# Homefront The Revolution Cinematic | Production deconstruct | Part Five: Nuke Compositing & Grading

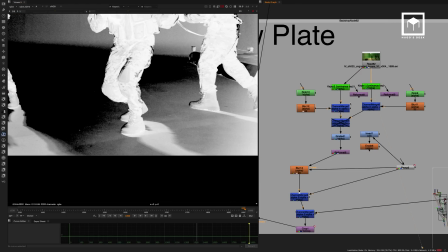(45:19)
We did another luma key, which was a bit less harsh. We channel merged them both using a roto shape.
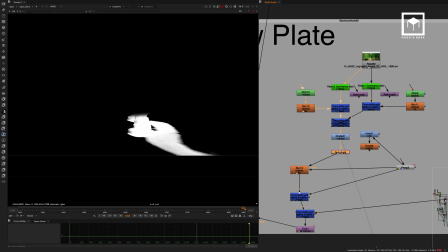(45:28)
Then we did a bit of a grade on the alpha channel. We reformatted it to the position where it should be.
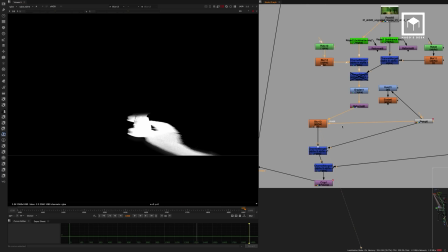(45:33)
We then also blurred it ever so slightly, especially the S area here. We then channel merged it with a ramp and channel merged it again,
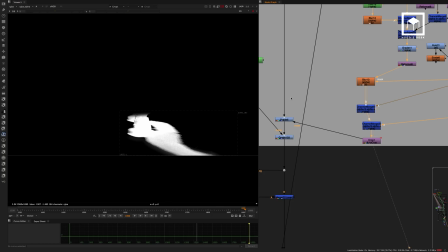(45:42)
cropped it so that it's only this area, and then this is now used on the top layer.
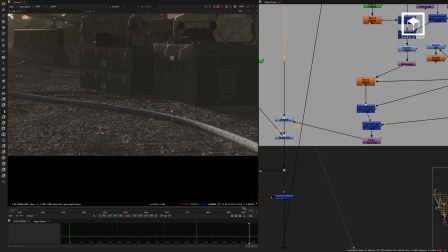(45:48)
So you see, that's where the guy should be. So now I have a merge, a grade node that is making the shadow, and this was done on every single shadow you see here.
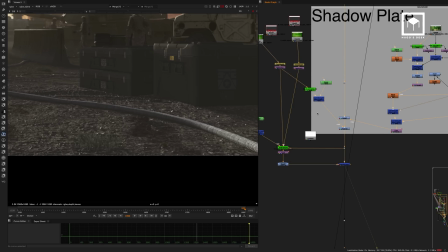(45:58)
So every single shadow was placed. And then ultimately we did the same for Thomas Wall as well.
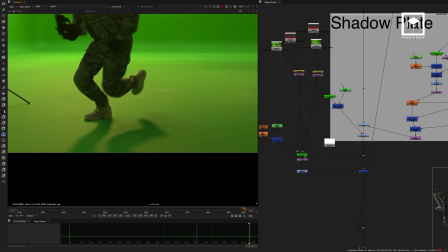(46:04)
It's the kind of same thing really here. We have his shadow. His shadow was, actually, we had a bit of a different situation with him.
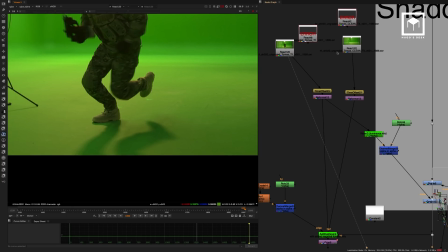(46:12)
What we did was we picked up the green screen, we picked up the clean plate of him,
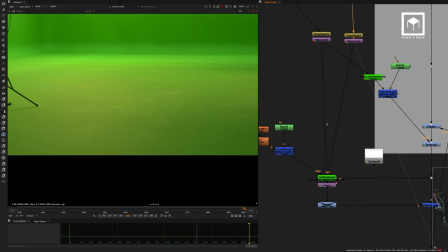(46:18)
retransformed them both to 2.5K, and then we used an additive keyer.
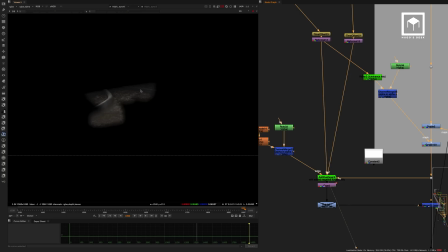(46:24)
So basically the additive keyer uses the background, and this is a note from Nukepedia as well.
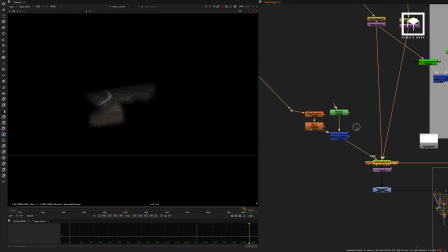(46:30)
We use the background with an alpha channel. So this is the alpha channel of him.
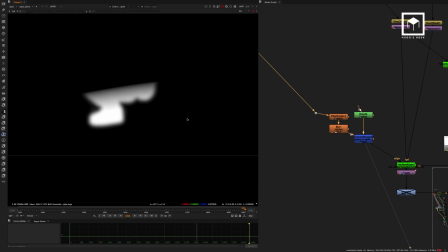(46:35)
Gets eroded, so we have just that section. Goes into the edge input of the additive keyer.
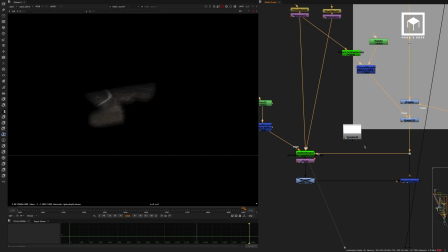(46:42)
Now the additive keyer is also inputting it with the CG background, and that gives you kind of like the extra little bit of detail that we should have there.
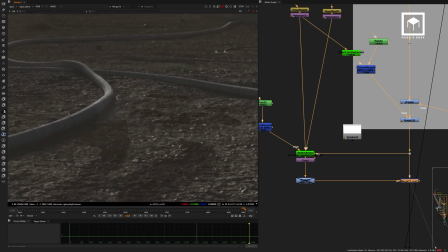(46:53)
And that just gives you an additive keyer just at the bottom here together with a shadow.
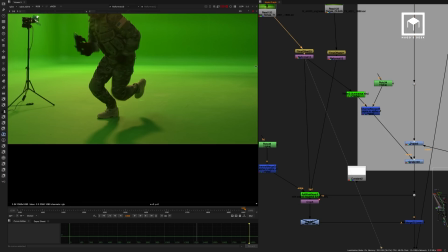(46:57)
And of course the shadow was brought through here, which was literally picking up this area, going to a keyer to get a luma key for the shadow,
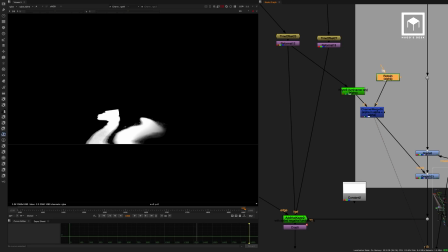(47:06)
gets channel merged with an alpha coming from a roto,
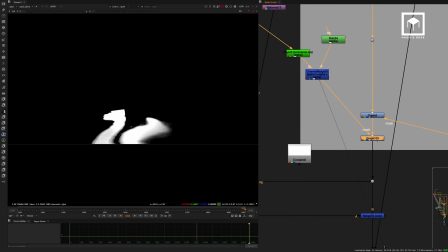(47:11)
and then goes into a merge node.
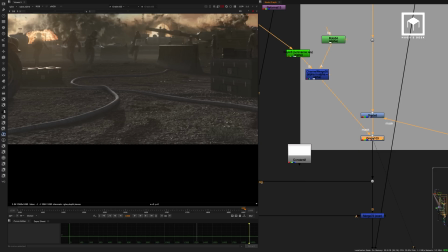(47:14)
This merge node, we're always using the lift in the multiply to merge it, putting a bit of a blue tint into the shadow to match it.
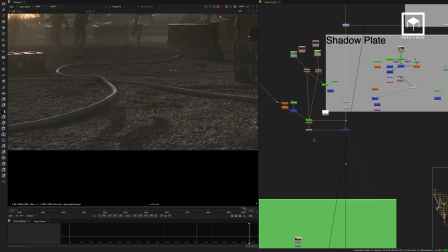(47:22)
And this is the light direction. And then finally,
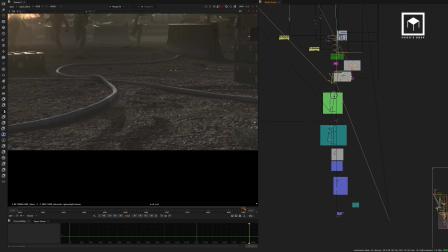(47:28)
even before we place the actual soldiers, which are only coming here, we have some smoke layers.
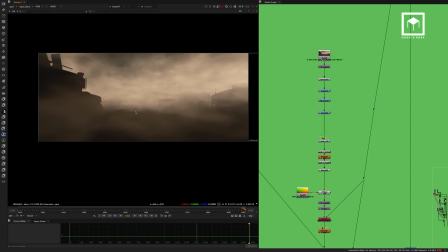(47:36)
Now, these are smoke layers from Houdini. So this is a fog pass from Houdini.
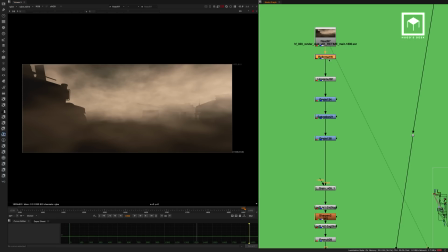(47:42)
It was rendered at HD, by the way, because we wanted to save some time. Reformatted to 2.5K, which I know it's dirty as hell, but it doesn't matter.
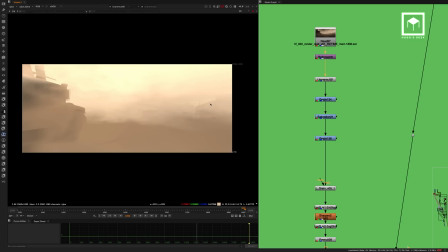(47:50)
We unpre-multiply it because there is an alpha channel on it. We did color correct it all.
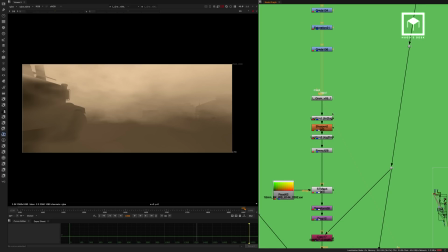(47:56)
We also added some grain just to make it more dusty, actually. I know it's a bit weird, but it did work.
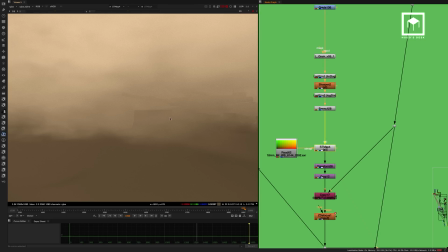(48:03)
Sharpened it quite a bit. We added the lens distortion into it,
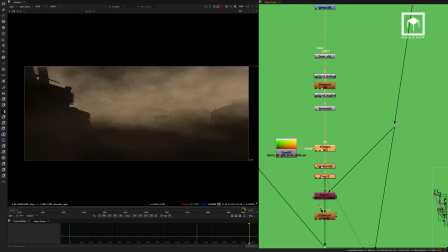(48:09)
and as you can see, the lens distortion just gave the bowing of the lens in the middle here so that the smoke looked like it was photographed. Put a bit of depth of field into it just so it would look okay.
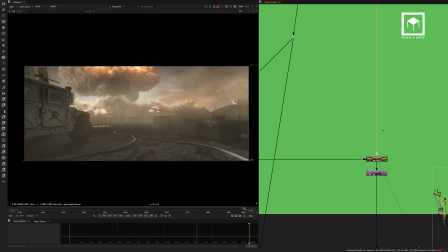(48:21)
And then literally we merged it on top, and this was added on top of the whole thing just to give you more atmospherics.
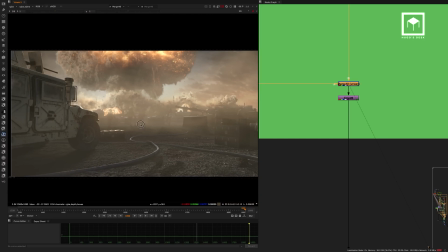(48:28)
Once that's done, now we have all the people merged everywhere. We then have the shadows, and everything is merged everywhere.
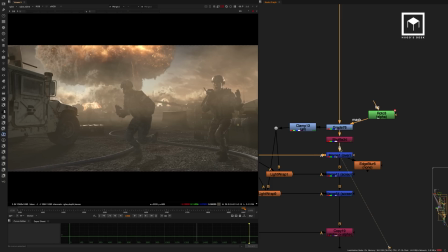(48:37)
And now finally we can place the actual main actors with their own light wraps, of course,
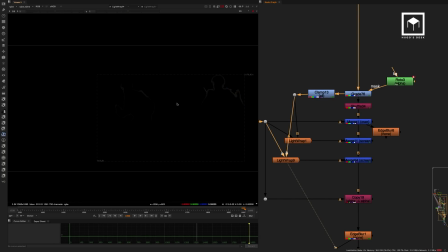(48:45)
individual light wraps for them.
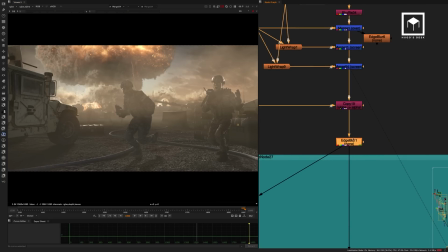(48:47)
Then we merged, edge blur them a little bit using an alpha channel coming from them. We bring in the alpha channel into a copy and then use that to just edge blur just the edges of them.
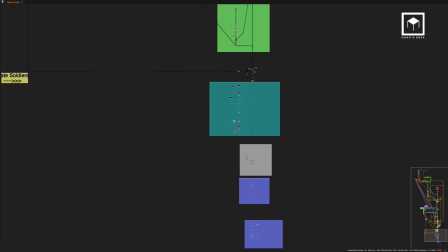(49:03)
So now there's not much left really. As you can see here, we only have the hash in the final comp here.
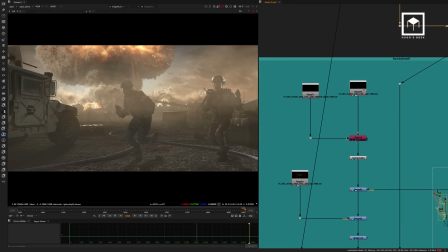(49:10)
So the hash was done from those 3D systems that I showed you.
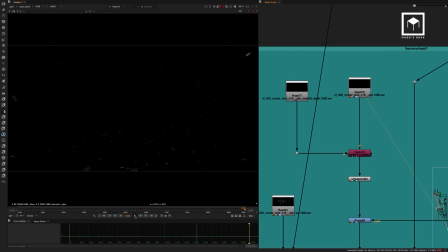(49:14)
So we basically have some Houdini hash, which is coming from the back. I'm just going to gamma up so you can kind of see it. So this is basically CG rendered with an alpha matte of the geometry.
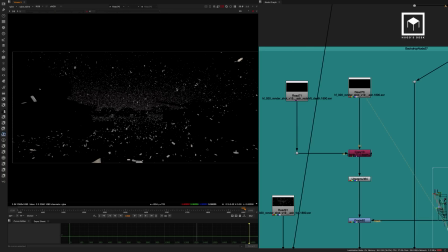(49:26)
Again, if I had deep compositing, I would have done it in deep compositing.
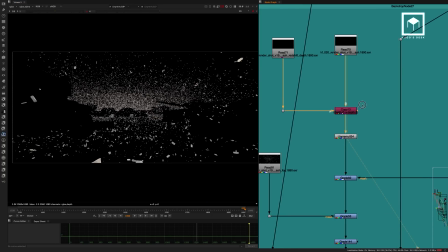(49:29)
We have some redshift depth, and that is basically being color corrected. Then we have even more particles coming in from Houdini as well.
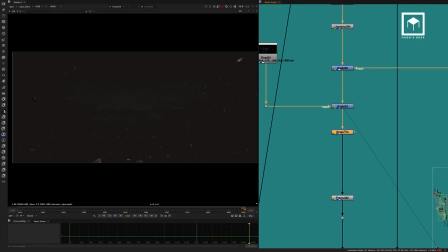(49:42)
We grade them even more. We put some fog. We grade them even more. We do a pre-multiplication.
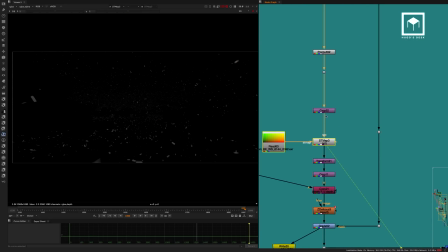(49:48)
Then, of course, we add the lens distortion into it so that it would work. We put a little bit of depth of field into it. We graded it.
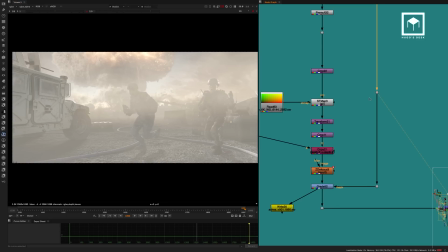(49:56)
And, of course, this grade here, the last grade is a very important one, is basically the main character's alpha merging into this mask.
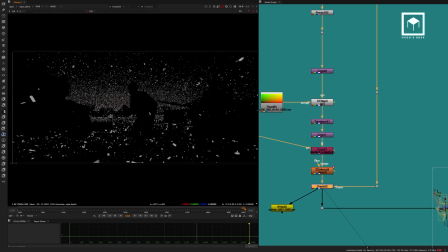(50:05)
And you can see that basically what I get is I get a silhouette of those particles with the main characters.
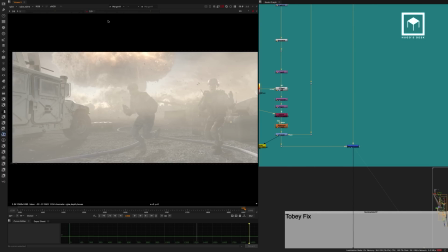(50:12)
And that finally gets merged on top. And so that you get all the particles.
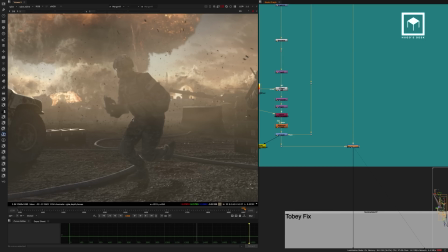(50:17)
And again, if I had deep compositing, I could have had it in the front and on the back, but I didn't really have that.
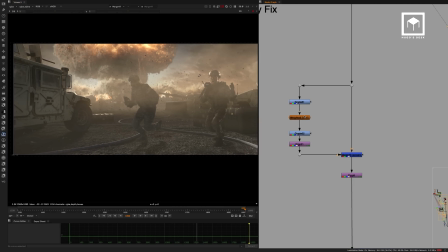(50:23)
Then I have a bit of a weighted blur here.
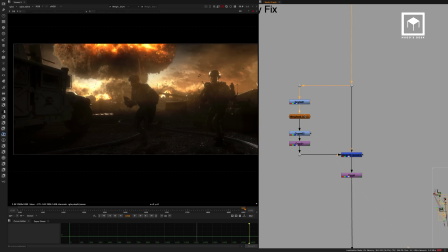(50:29)
Basically, it's just like a color correction, an extreme color correction with a weighted blur, which is a gizmo, and then a bit of color correction again.
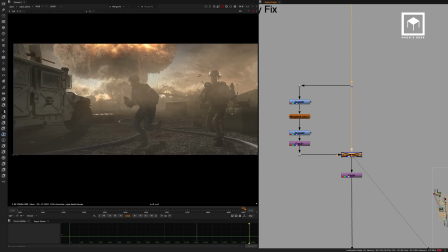(50:36)
It gets merged, and this just gives you a bit of diffusing in the scene,
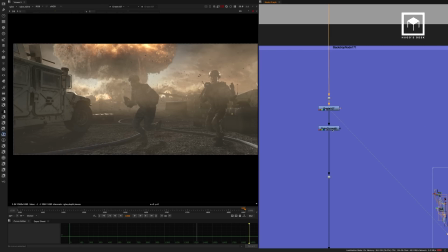(50:39)
a bit of a crop. There's then a couple of color corrections, which will be changed anyway, because we're going to do a final color correction.
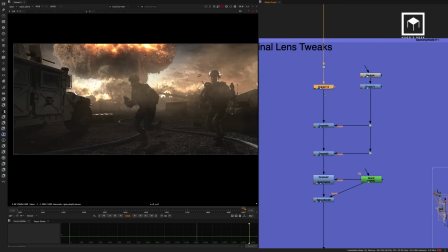(50:47)
Some lens tweaks, a little bit more color correction.
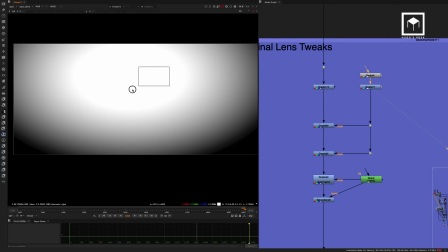(50:50)
We have a radial blur to do a vignetting, which I've graded to have pure white in the middle, so we don't have anything affected here.
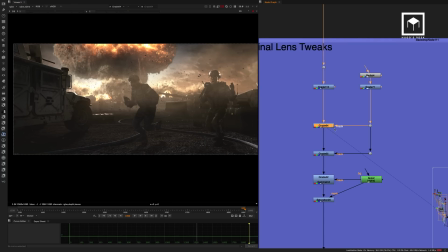(50:57)
This gives me a bit of a vignette. Then I get a bounce light on the middle.
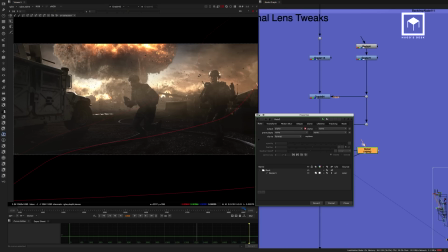(51:03)
We add a roto shape on the bottom here because we felt that we had
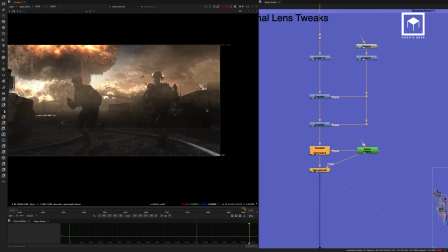(51:11)
too bright areas here, so we kind of darken it with a mask.
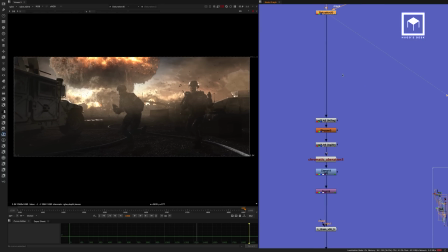(51:16)
Again, like I said, the color correction will happen later.
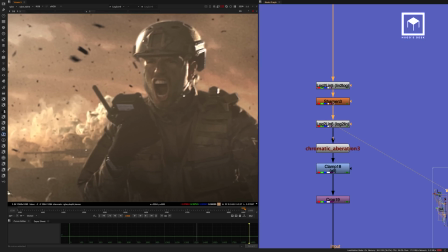(51:19)
We then have a bit of a sharpen node using a log to lin, and the sharpen node just gives you this kind of like nicer feeling to it.
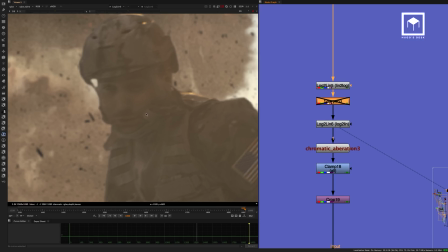(51:28)
So if you look at his face here, you can kind of see that it just gives that extra sharpness to look like it's really nicely filmed.
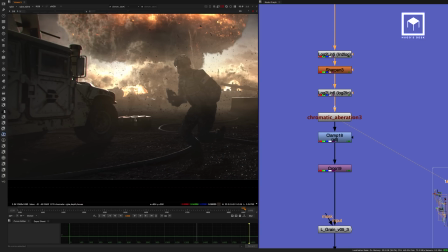(51:36)
A little bit of a chromatic aberration, not much. You can kind of see it on the side here.
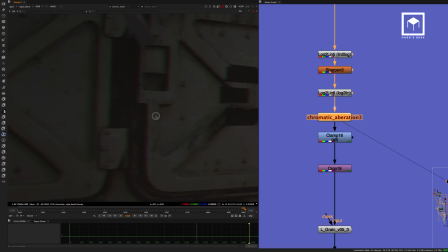(51:41)
Just lifts a little bit of the pixels and stretch them a little bit just to give it a little bit of color chromatic aberration.
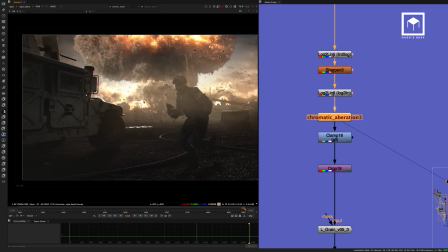(51:48)
A completely creative option. It wasn't really necessary at all, but it kind of helps the scene.
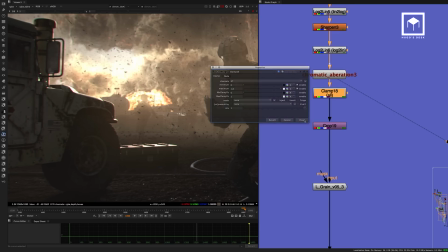(51:54)
I have a bit of a clamp here just to make sure that we don't go completely overboard with the values.
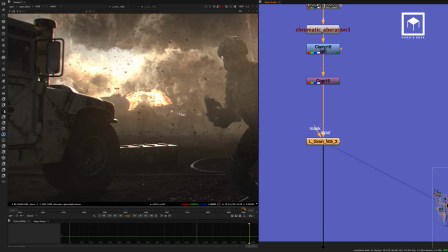(52:00)
We have a grade node, and this is a Luma Pictures grade node.
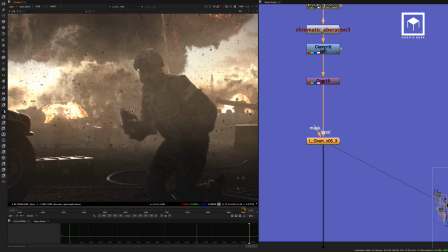(52:05)
We weren't matching the grade from the plate. We did a completely creative grade, a creative grain.
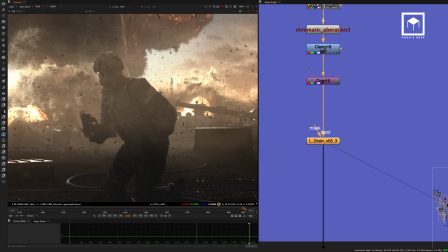(52:12)
Sorry, I keep saying grain, I mean. We did a completely creative grain.
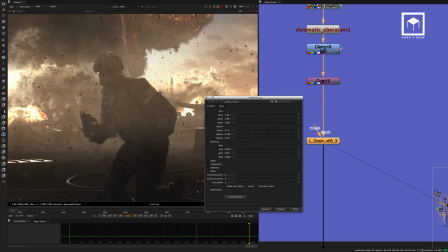(52:16)
And then I have like a grain from Luma Pictures. Again, this is not matching the grain from the plate at all, no.
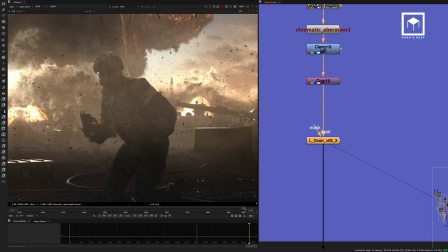(52:24)
This is a completely creative grain that we placed in using manual methods. We could have photographed some grain. I'm not very fond of digital noise from a red camera, so I prefer to put stock of grain, and that's what I did here.
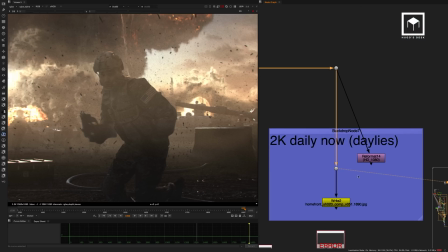(52:38)
And then that's it, like that's rendered, and that is now the final comp.
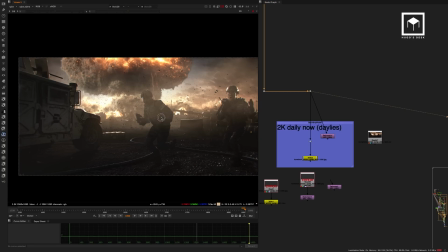(52:43)
Now, the final comp still was adjusted, because you see, this is the comp of 55, version 55, and version 51, and then we go into version 64, which is the final scenes, and as you can see,
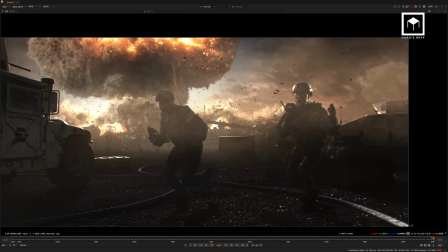(52:56)
there's a huge amount of adjustments we did. We basically put the guys with more silhouetted.
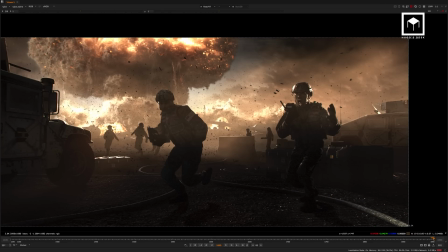(53:01)
We basically merged so that color corrected them so we can actually see them better. They are more visible. We actually merged better. We removed this explosion, which was a bit ridiculous on the top here.
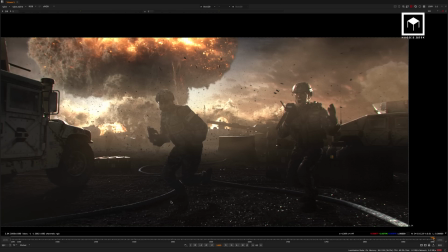(53:13)
We also added a bit of more depth of field to
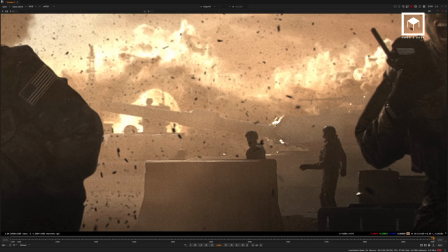(53:18)
the whole thing so that we actually feel like it's a bit less visible.
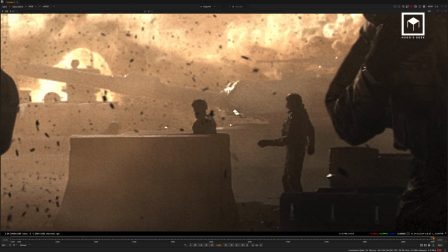(53:23)
But especially these silhouettes are so much nicer. Before we just had a foggy mess and you could even see the guys. So on the final color correction, we actually added some fog.